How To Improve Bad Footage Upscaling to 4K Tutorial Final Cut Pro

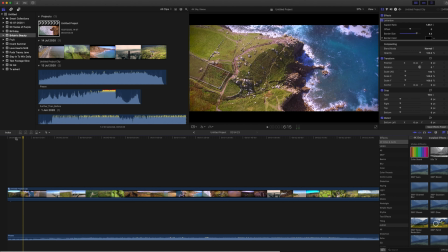Hello everyone and welcome to another tutorial video. So what I wanted to do was to try and help you in maybe sort of using some footage which maybe you think hasn't got any more use anymore and it can't contend with the latest stuff you've got,
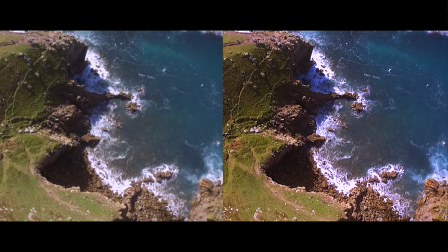because maybe you've got a new drone or a new camera and it's producing 4K footage.
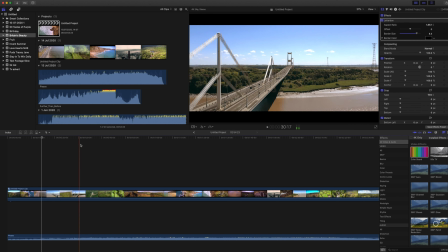Now some of these clips like this one here, these were done with my latest, which is 4K,
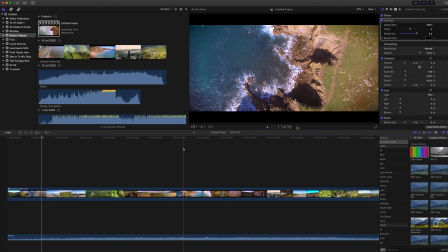and then I had some nice shots here and here of this Cornish coastline which I wanted to include because I thought it was really nice,
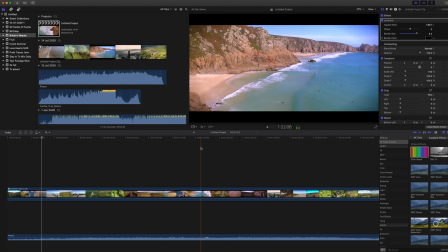and the only problem I had with it is it was filmed with an older piece of tech and it wasn't quite as good as my latest.
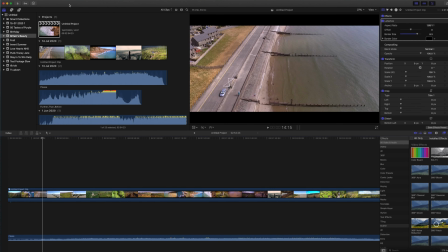So I'm going to quickly go through a few little tweaks and details you can do just to
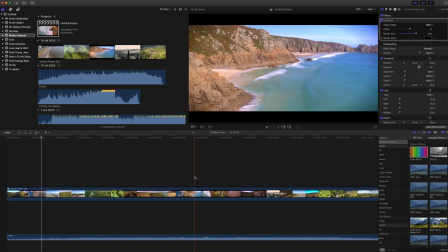help get that footage popping and looking its best that it can do against your other 4K footage.
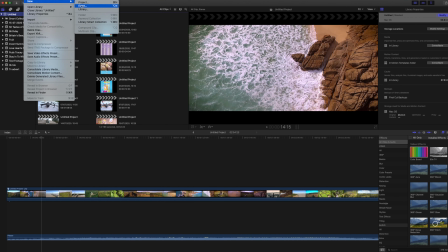So we'll just start a new project just to show you very quickly. We do event and we're going to do it 4K. I'll just call this test.
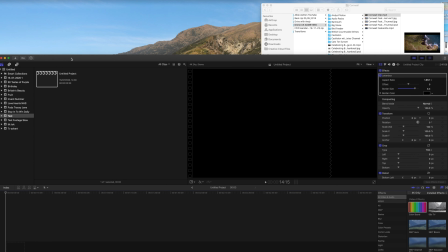Okay, so we can drop in, I'm going to drop in the clip that I have.
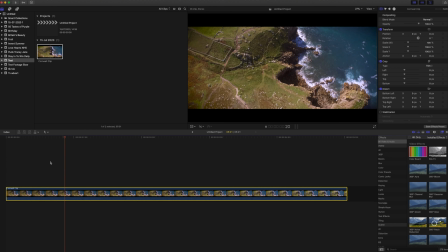Okay, so the footage itself isn't terrible,
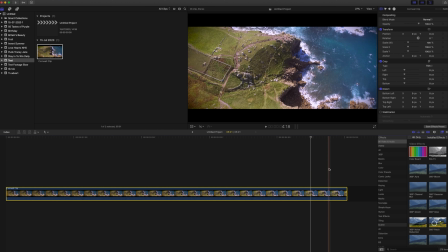but what we can do is we can improve this just to make it look sort of not too drastically different to the 4K native footage. First thing that we want to do is the whole sort of picture looks slightly grey and it's not quite as sharp, the detail.
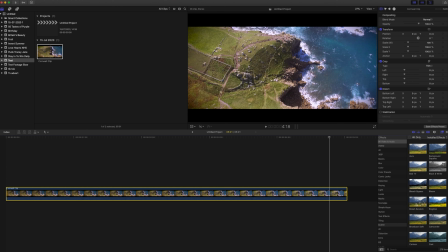So funnily enough, what we want to do is use the Sharpen effect. Using Final Cut Pro for this, but obviously, you know, if you've got like Adobe Premiere, very similar sort of techniques will apply.
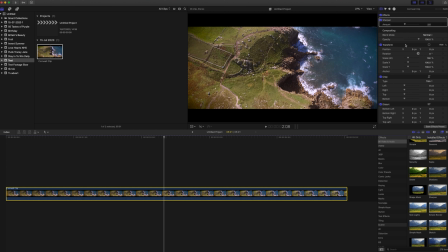So we're going to drag over the Sharpen. Now obviously if you go from 0, it's how it was. Now the more I sharpen it, you know, it looks terrible, but you get the idea of what it does. It's kind of like helping with the contrast. Now you can do this as much or as little as you want.
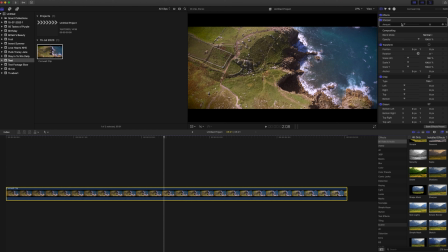I honestly would say do as little as possible. You just want to make it pop that little bit more. Now to help you sort of see this in better detail, what I would do is actually zoom in maybe to like 100%,
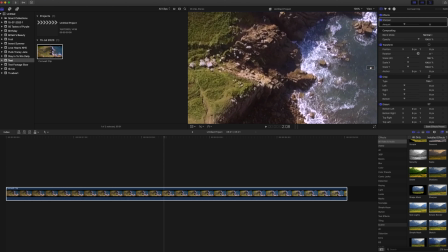find a section of the video which maybe has various aspects. So I'm going to look at here because we've got some sea, we've got the waves, we've got the grass and we've got the rocks.
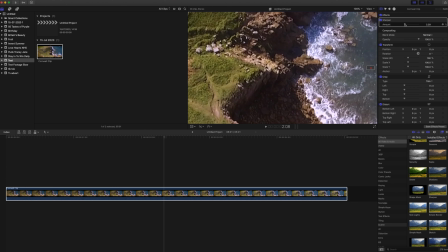So we could manually just keep dragging and sort of seeing where we like it. But what I found was quite a nice sweet spot. Standard 2.7 is fine. Now, oops, not 20, but 2 is actually quite a nice amount.
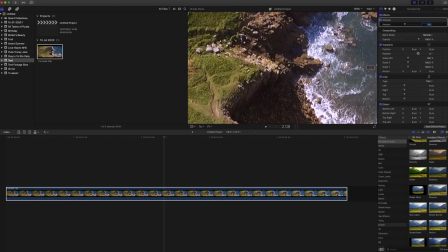Now, if I toggle this on and off, try and look at the detail here in the grass and the rocks, and you'll see sort of how it's just ever so slightly sharper. Now, because it is older footage, I might do 3.
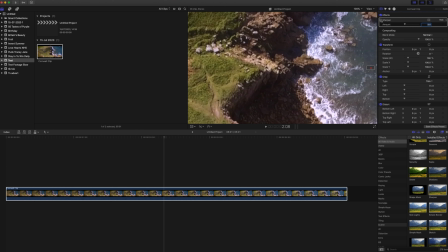So now, let that render, and if I turn it off, again, you can sort of see here it looks a little bit blurred, whereas if I sharpen it, now that contrast is helping that just stand out a little bit more.
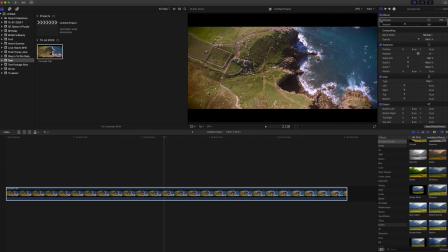So let's zoom back out to fit, and if I just toggle that on and off, it might be quite hard to pick this up on the camera, but when it is at full screen, it will make a bit more difference. That the sharpness is here, just making it look a little bit more like it's high resolution than it is, and giving it a bit of a HDR look as well.
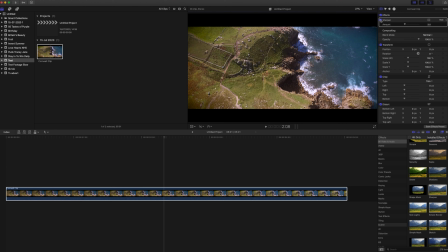Which then brings me on to one more step that I would like to do to this footage, which you could do just to help the picture pop. So actually we don't need to drag that over, we can just come up here to the color correction section.
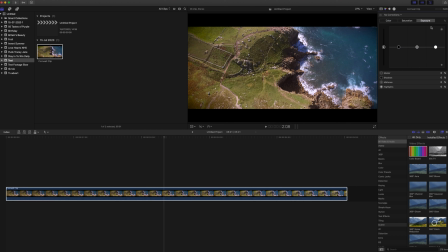And what we're going to do, first of all, let's look at the exposure. So we don't want to go too high with the brightness on this because I don't want to lose too much of the detail in the foam in the water. But we can just up it a little bit and then drop the midtones down just ever so slightly.
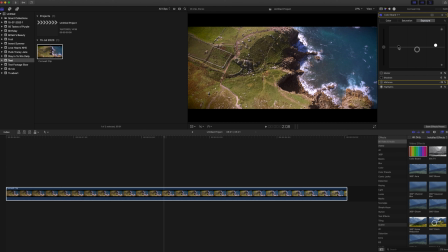But then what I might do is, because I don't want to lose too much detail in the shading, just up the shadows a little bit, drop the midtones again. Now you can play with this as much as you want, but I'm going to sort of leave the brightness maybe about there.
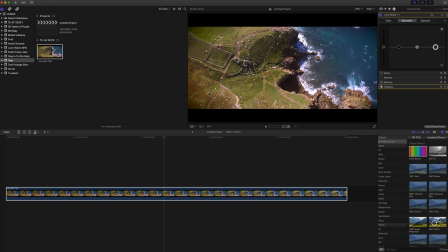And now what we might want to do is, with my later footage, we have better sort of colours.
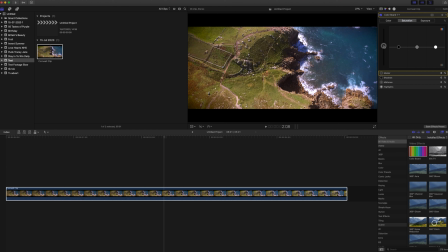So what I'm going to do is maybe just up the saturation a bit. Now obviously, as you can see, the more you do, it's starting to look absolutely crazy. Now you might actually like the kind of colour that you've currently got, but maybe just to make it pop a bit more, it can't harm to just up that saturation a little bit. Now let's go over to the colour.
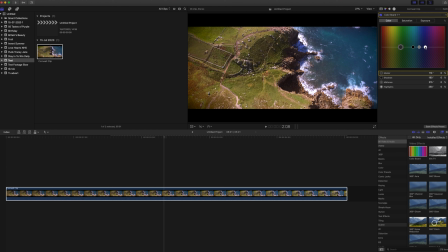And one last thing you can do just to make this look a little bit more cinematic is with your highlights, just drag that up and ever so slightly across. And what that's doing is adding a little bit of blue tone to the kind of light areas. And then what you want to do is with the midtones is drop that down a little bit.
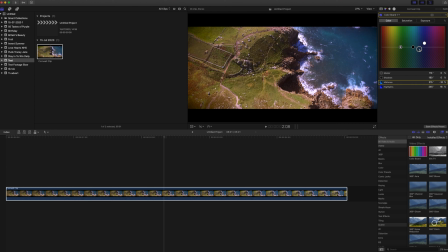Now what that'll do is add a bit of an orange sort of tint to the midtones. It's sort of warmer tones. So you've got the cooler in the highlights and the warmer in the midtones. And really, that is about it.
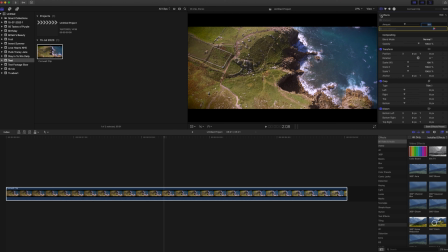Now, if I just toggle it on and off, again, I know it's not drastically different, but we don't want to go crazy with this.
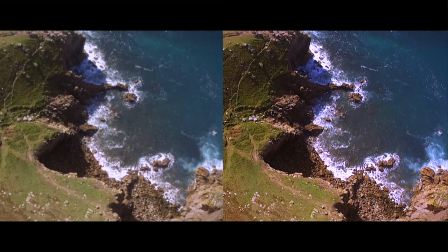We just want to make it so it doesn't stand out that it's sort of worse than the native 4K footage.
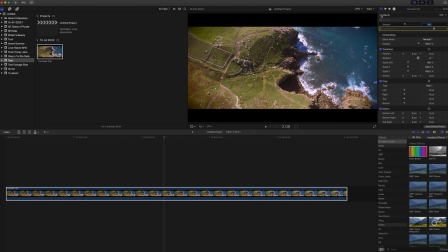But I think, as you can see, the detail and the colours are helping this footage just bring a bit more life into it and helping it look a little bit sharper.
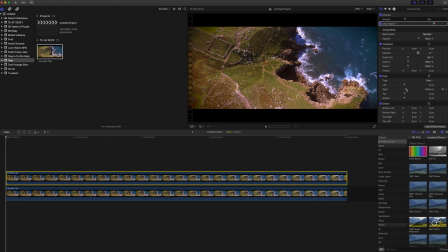Now what I can do is just to sort of show you as well, if I drag the crop tool and I've put one over the top of the other, you can see the difference there. So that is the natural footage that I dragged in, and then this is after I've edited it.
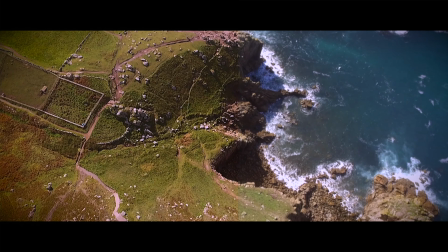It does look pretty cool. It definitely has a slightly more cinematic look.
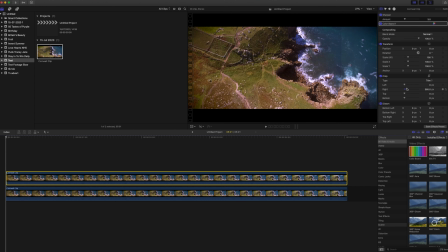And hopefully this will help you sort of improving your footage. Just looking at that there, if you actually concentrate at the ocean in this section where the mouse is, just have a look at that, passing that over the top. See how I'm actually gaining more detail and colour depth in that section compared to what it was before.
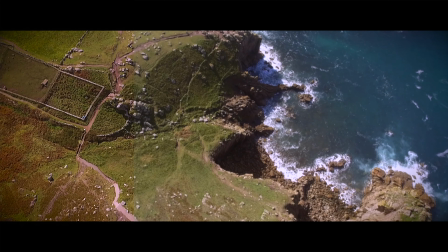I think it looks absolutely beautiful, and I hope you enjoyed this video.
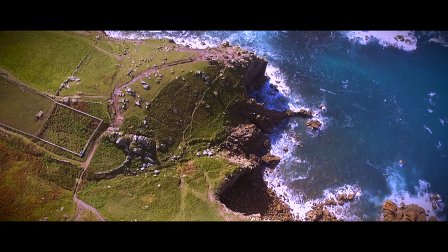Hopefully it will help you out.
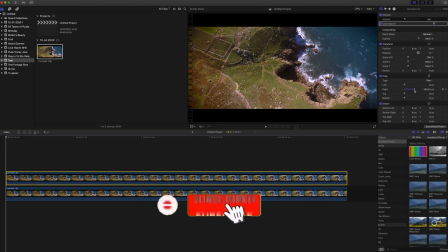Please give me a thumbs up if you have liked this video, comment below, and if you're new to the channel, please feel free to subscribe for future videos. Thank you all again for watching. See you again soon. Bye.